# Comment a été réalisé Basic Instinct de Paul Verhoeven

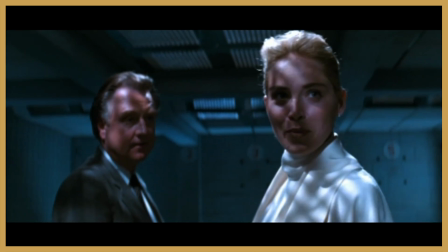(0:00) Pourquoi renoncer à votre droit à un avocat, mademoiselle? Qu'est-ce qui vous a fait croire que je n'en voulais pas? J'ai dit que vous ne vouliez rien cacher.
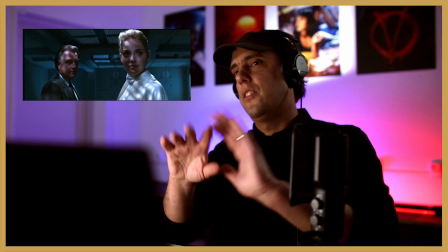(0:06) Je n'ai rien à cacher.
Voilà, je n'ai rien à cacher. Cette phrase va prendre toute sa dimension dans, dans pas longtemps. Amis réalisateurs et cinéphiles, bonjour. Vous êtes sur Cut Point de Vue. À l'occasion de la Saint-Valentin, j'ai étudié la dernière fois Titanic. Et je me suis dit que Titanic est une version un peu idéalisée de l'amour. Et ce serait intéressant aussi de voir un film qui parlerait d'une version plus cynique, en fait, de l'amour. Et j'ai pensé à Basic Instinct de Paul Verhoeven. Nous allons étudier le passage où Catherine Tramell se fait interroger par les policiers. Et comme c'est un film que j'aime bien, j'avoue que j'ai pris cette scène d'interrogatoire, plus le petit passage qu'il y a juste avant, où elle est dans la voiture. Je pense que c'est des passages qui sont complémentaires. Donc j'espère que vous m'en voudrez pas.
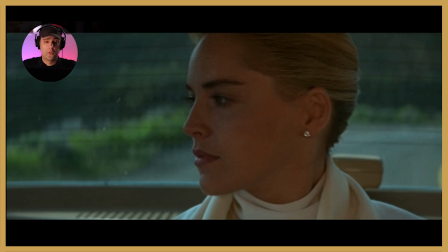(0:57)
Donc c'est parti. Donc nous commençons sur un plan sur Catherine Tramell.
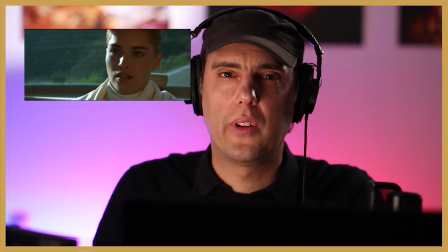(1:03)
Donc c'est un plan serré sur elle. Donc comme si elle préparait un petit peu ce qu'elle voulait faire.
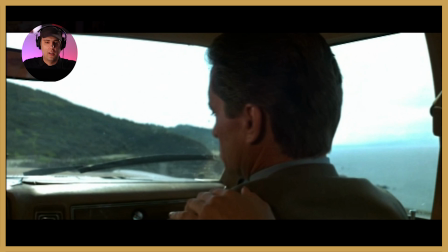(1:08)
Hop, on a un petit raccord, tranquillou. Elle pose sa main sur son épaule.
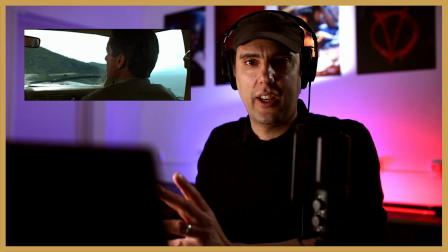(1:14) Vous avez une cigarette.
Vous avez une cigarette. Donc là, la thématique de la cigarette va commencer. Vous allez voir que ça va avoir son importance par la suite.
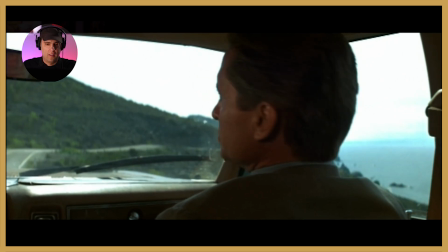(1:21) Je ne fume pas.
Il ne fume pas.
Bien sûr que si.
Bien sûr que si.
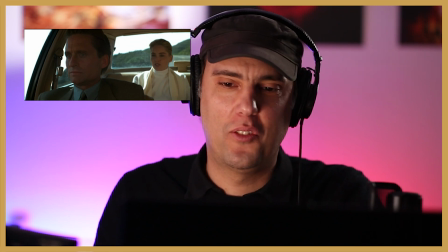(1:26)
Donc elle le provoque. Hein. C'est, de toute manière, c'est une tentatrice, c'est une provocatrice. Donc là, elle commence à lui dire « bien sûr que si ».
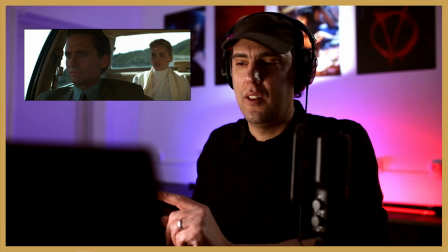(1:33)
Vous noterez aussi une chose, c'est qu'elle est en fait en arrière-plan avec lui, mais ce ne sera pas le cas de son collègue. On va le voir tout de suite.
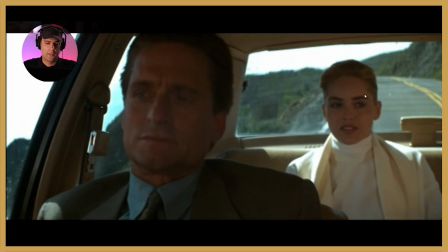(1:43) J'ai arrêté. Félicitations.
On voit la direction de regard sur le côté et on raccorde sur son collègue.
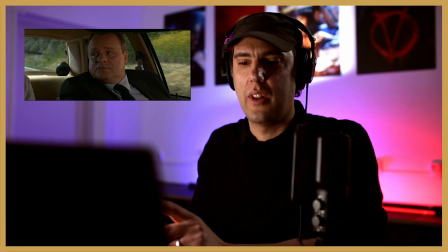(1:51)
Son collègue, lui, n'a pas Catherine Tramell dans son arrière-plan. Et vous verrez la manière dont il la regarde.
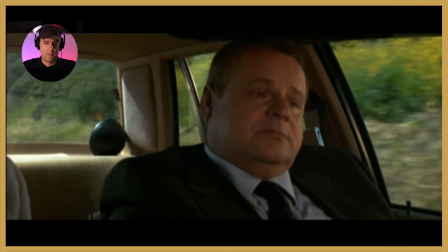(1:59)
Et j'ai une petite théorie là-dessus. Les échanges de regards entre les deux comparses.
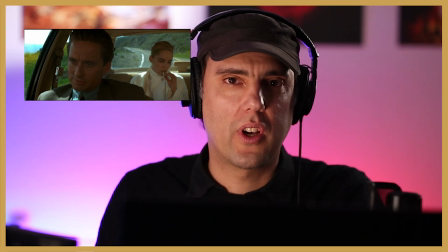(2:06)
Il y aura pas mal d'échanges de regards de ce genre, où il y a des non-dits, en fait.
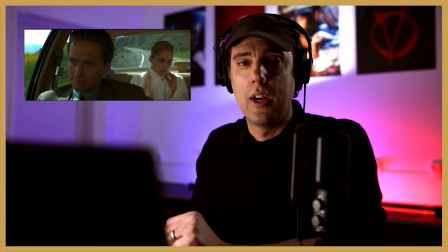(2:11)
C'est pas mal pour arriver à faire ressentir, en fait, des choses, sans pour autant qu'ils se le disent. C'est plus subtil.
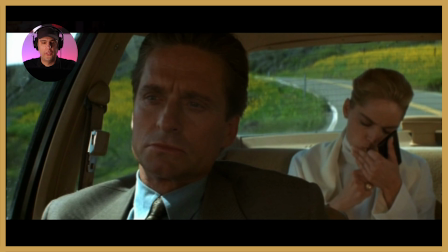(2:17)
Derrière, que fait-elle? Elle, carrément, elle allume une cigarette, donc c'est de la pure provocation. Dramatisation, hein.
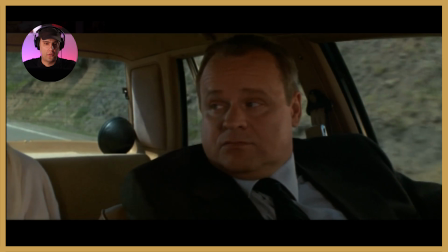(2:24)
Ces deux plans servent à dramatiser. Ils se regardent de nouveau.
Je croyais que vous n'aviez pas de cigarette.
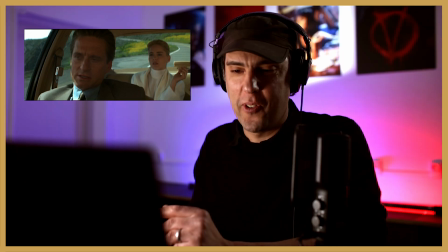(2:30)
Donc, évidemment, c'est de la pure provoque.
J'en ai trouvé dans ma poche.
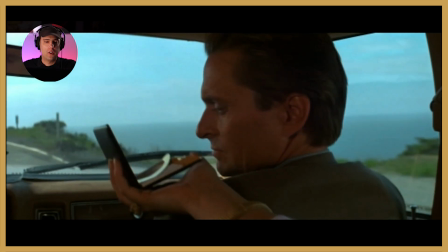(2:35) Vous en voulez hasard.
Hop, de nouveau le même raccord. Hein. Donc là, on joue avec finalement que trois plans matriciels depuis tout à l'heure.
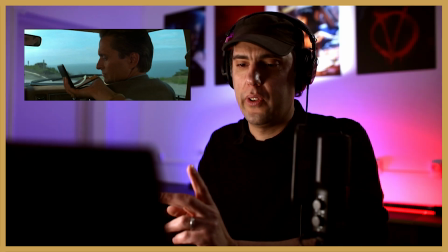(2:42)
Ce plan-là, un plan sur elle. Non, il y a un plan serré sur elle, donc quatre plans. Et un plan sur le collègue.
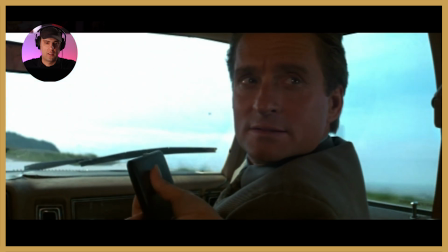(2:49) J'ai arrêté, je viens de vous le dire. Hop, on resserre sur elle, vous recommencerez.
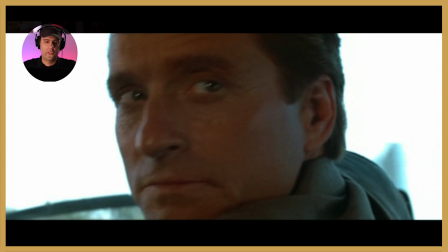(2:55)
Resserrement sur lui, donc il intériorise. Voilà.
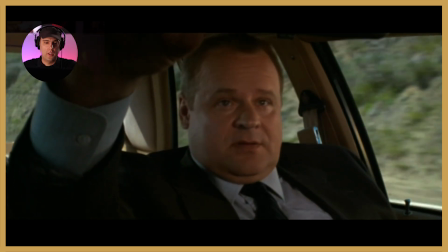(3:01)
Comment est-ce que ce personnage, lui, correspond avec Catherine Tramell?
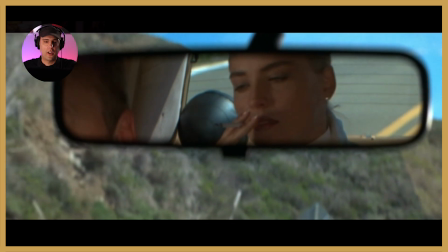(3:05) Vous travaillez sur un nouveau roman? À travers un miroir. Exact.
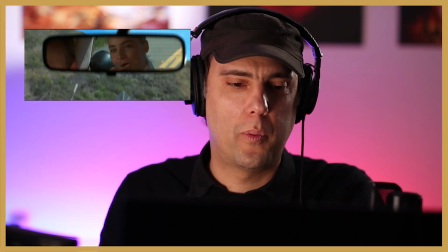(3:09)
Bon, à la fois, il conduit, donc c'est quand même le moment le plus pratique, mais ça me fait penser, en fait,
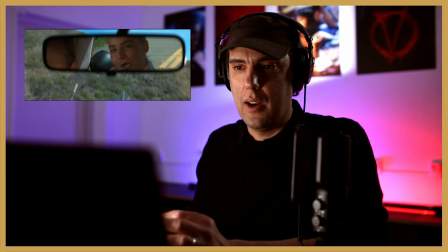(3:15)
à ce mythe grec sur la Gorgone avec Médusa. Comme si, en fait, il ne pouvait pas la regarder en direct. Lui, il ne la regardera jamais en direct. Il la regarde toujours par le truchement d'un reflet.
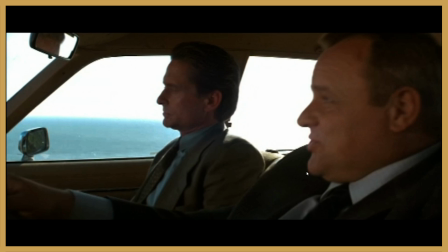(3:27) Pas marrant.
Regardez, là, c'est pareil. On aurait pu... Paul Verhoeven aurait pu être un peu plus de trois quarts, de façon à ce qu'on voit Catherine Tramell qui soit entre les deux.
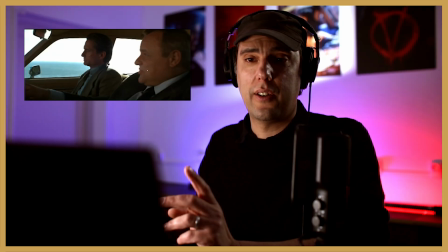(3:35)
Non, non. Lui ne fait que voir Catherine Tramell à travers le miroir. Voilà. Et dans son plan, il n'y en aura
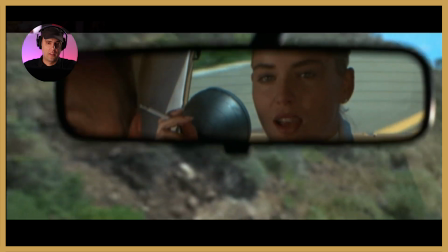(3:41) pas. Les jours, votre boulot, au fond, inventé tout le temps. Ça apprend à mentir.
Alors, là, on rappelle quand même que Catherine Tramell va se faire interroger par la police. Et elle vient d'annoncer que son métier lui apprend à mentir. Toujours de la provocation.
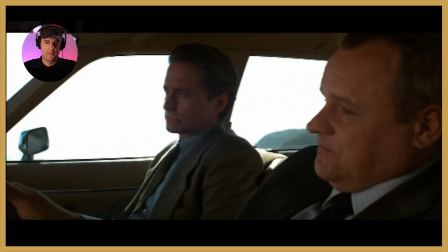(3:56)
Regarde, les regards complices entre les deux en se disant...
C'est-à-dire? Eh bien, quand vous inventez, il faut que ce soit crédible. Ça s'appelle la suspension d'incrédulité.
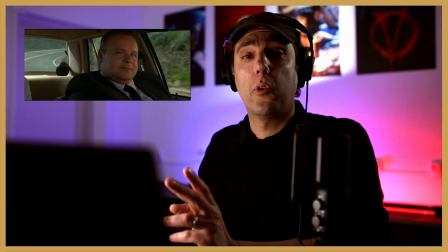(4:05)
Donc là, elle est carrément en train de leur donner la méthode pour bien mentir.